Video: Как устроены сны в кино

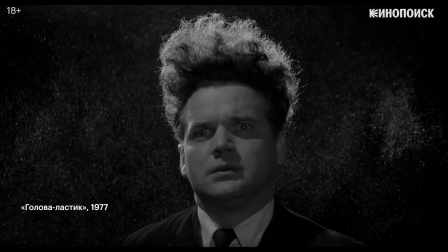498s
Особенно проницаема эта граница в кинематографе Дэвида Линча,
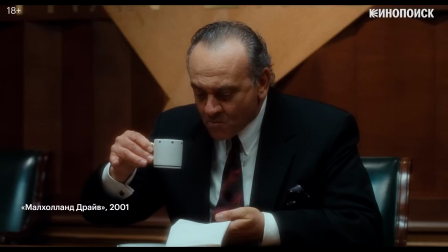502s
задействующего все возможные выразительные средства, чтобы создать ощущение легкого сдвига в логике происходящего.
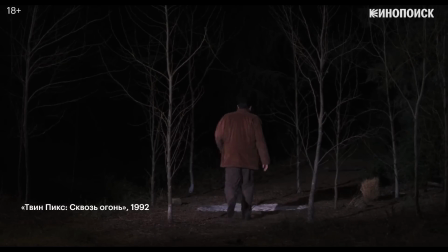509s
Например, музыка Анджело Бадаламенти,
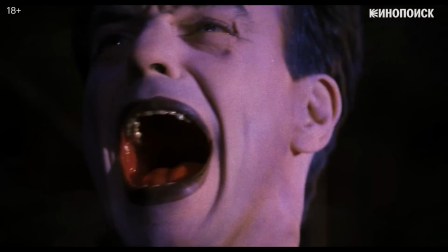512s
благодаря замедленному темпу и едва уловимым звуковым изъянам, дают понять, что мы находимся в реальном пространстве.
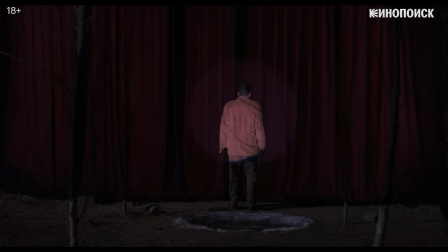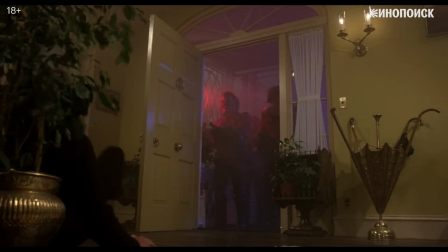525s
Создатели фильмов, чтобы проиллюстрировать работу сознания и указать на нереальность происходящего, нередко прибегают к рваному клиповому монтажу,
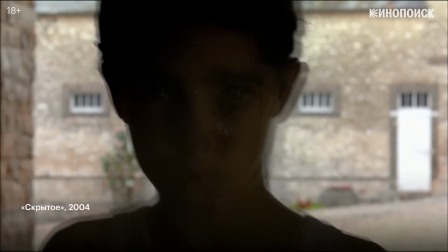534s
экстремальным крупным планам и острым ракурсам.
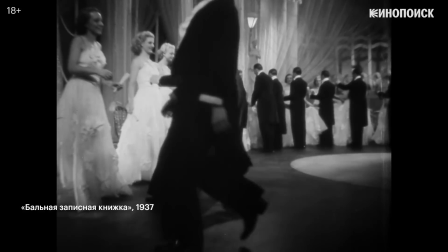539s
Но все же во снах время течет, как правило, медленно, поэтому Линч не часто прибегает к экспрессивным решениям.
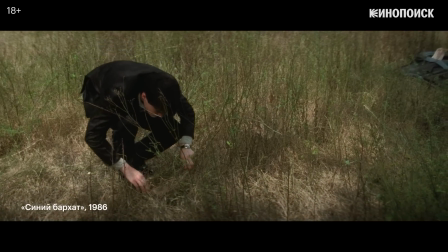547s
Чаще он задействует какие-либо выразительные детали, выпадающие из привычного нам миропорядка,
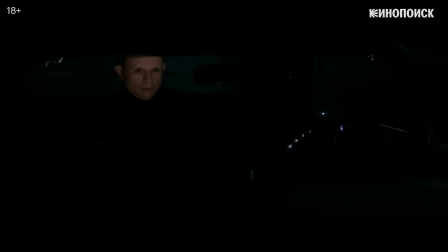553s
и не объясняет в сценарии, как связаны те или иные сцены, делая переходы между ними резкими и, на первый взгляд, нелогичными.
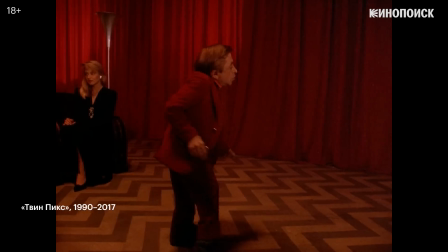563s
А кадры в его фильмах сравнительно длинные, за счет чего удается достичь тягучей сомнамбулической атмосферы и сбить ощущение времени.
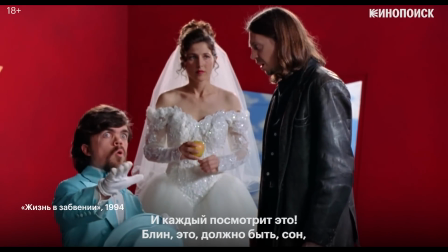571s Oh, make it weird. Put a dwarf in it. Everyone will go, whoa, whoa, whoa. There, it must be a fucking dream.
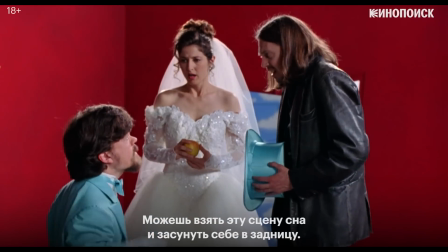576s There's a fucking dwarf in it. Well, I'm sick of it. You can take this dream sequence and shove it up your ass.
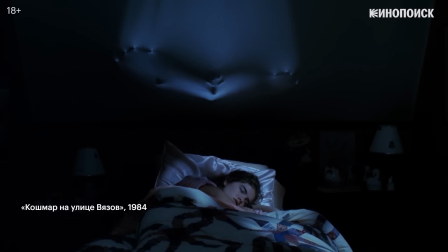585s
Один из немногих фильмов, где сон подчинен более-менее ясной логике, это «Кошмар на улице Вязов».
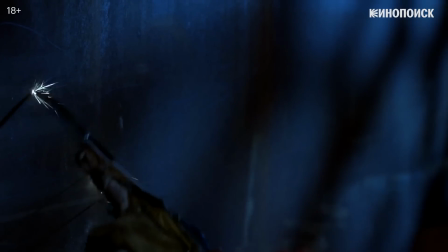591s
В каком-то смысле его главного героя Фредди Крюгера, сновидение, которое вторгается в реальность, можно считать мрачным воплощением самого кинематографа.
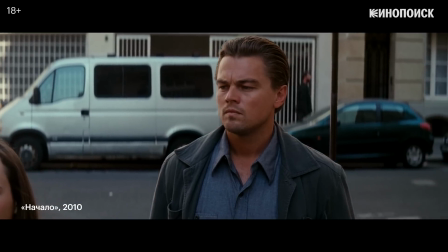601s
Но едва ли не более изящной метафорой кино как сновидения является начало,
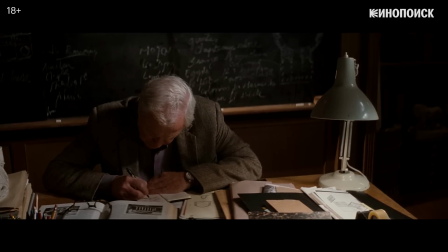606s
в котором проектирование снов, согласно популярной интерпретации, похоже на создание фильма.
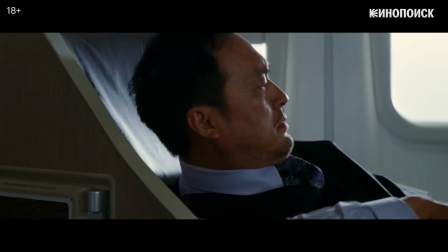612s
Со своим режиссером, продюсером, актером и художником-постановщиком.
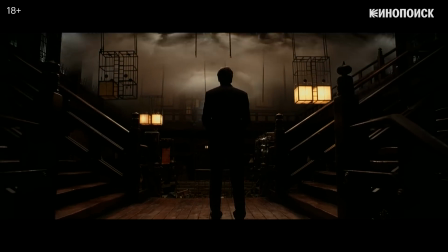621s
Нолану, пожалуй, лучше других удалось передать амбивалентную природу кино. Кинематограф, конечно, сон, но только сон рукотворный.
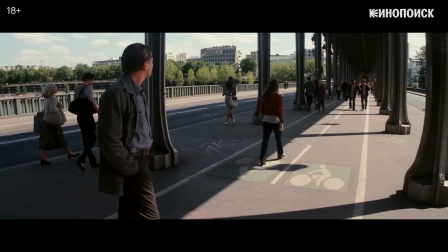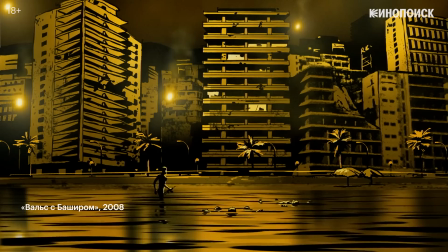637s
Образы, которые мы видим на экране, всегда плод чего-то воображения.
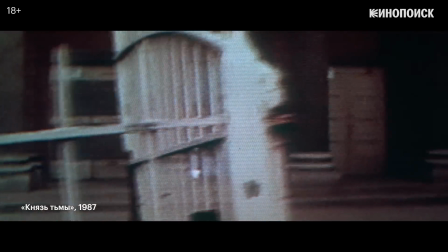643s
Иногда оно точно отражает коллективное бессознательное или даже может достаточно удачно совпадать с реальностью.
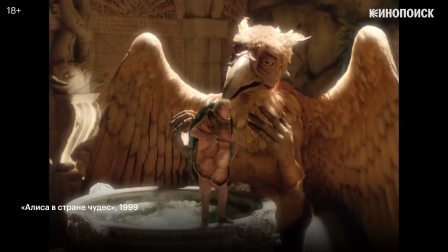650s
Но чаще всего фантазии глубоко субъективны и ненадежны. И как бы ни было приятно забыться чужими грезами, однажды все-таки придется проснуться.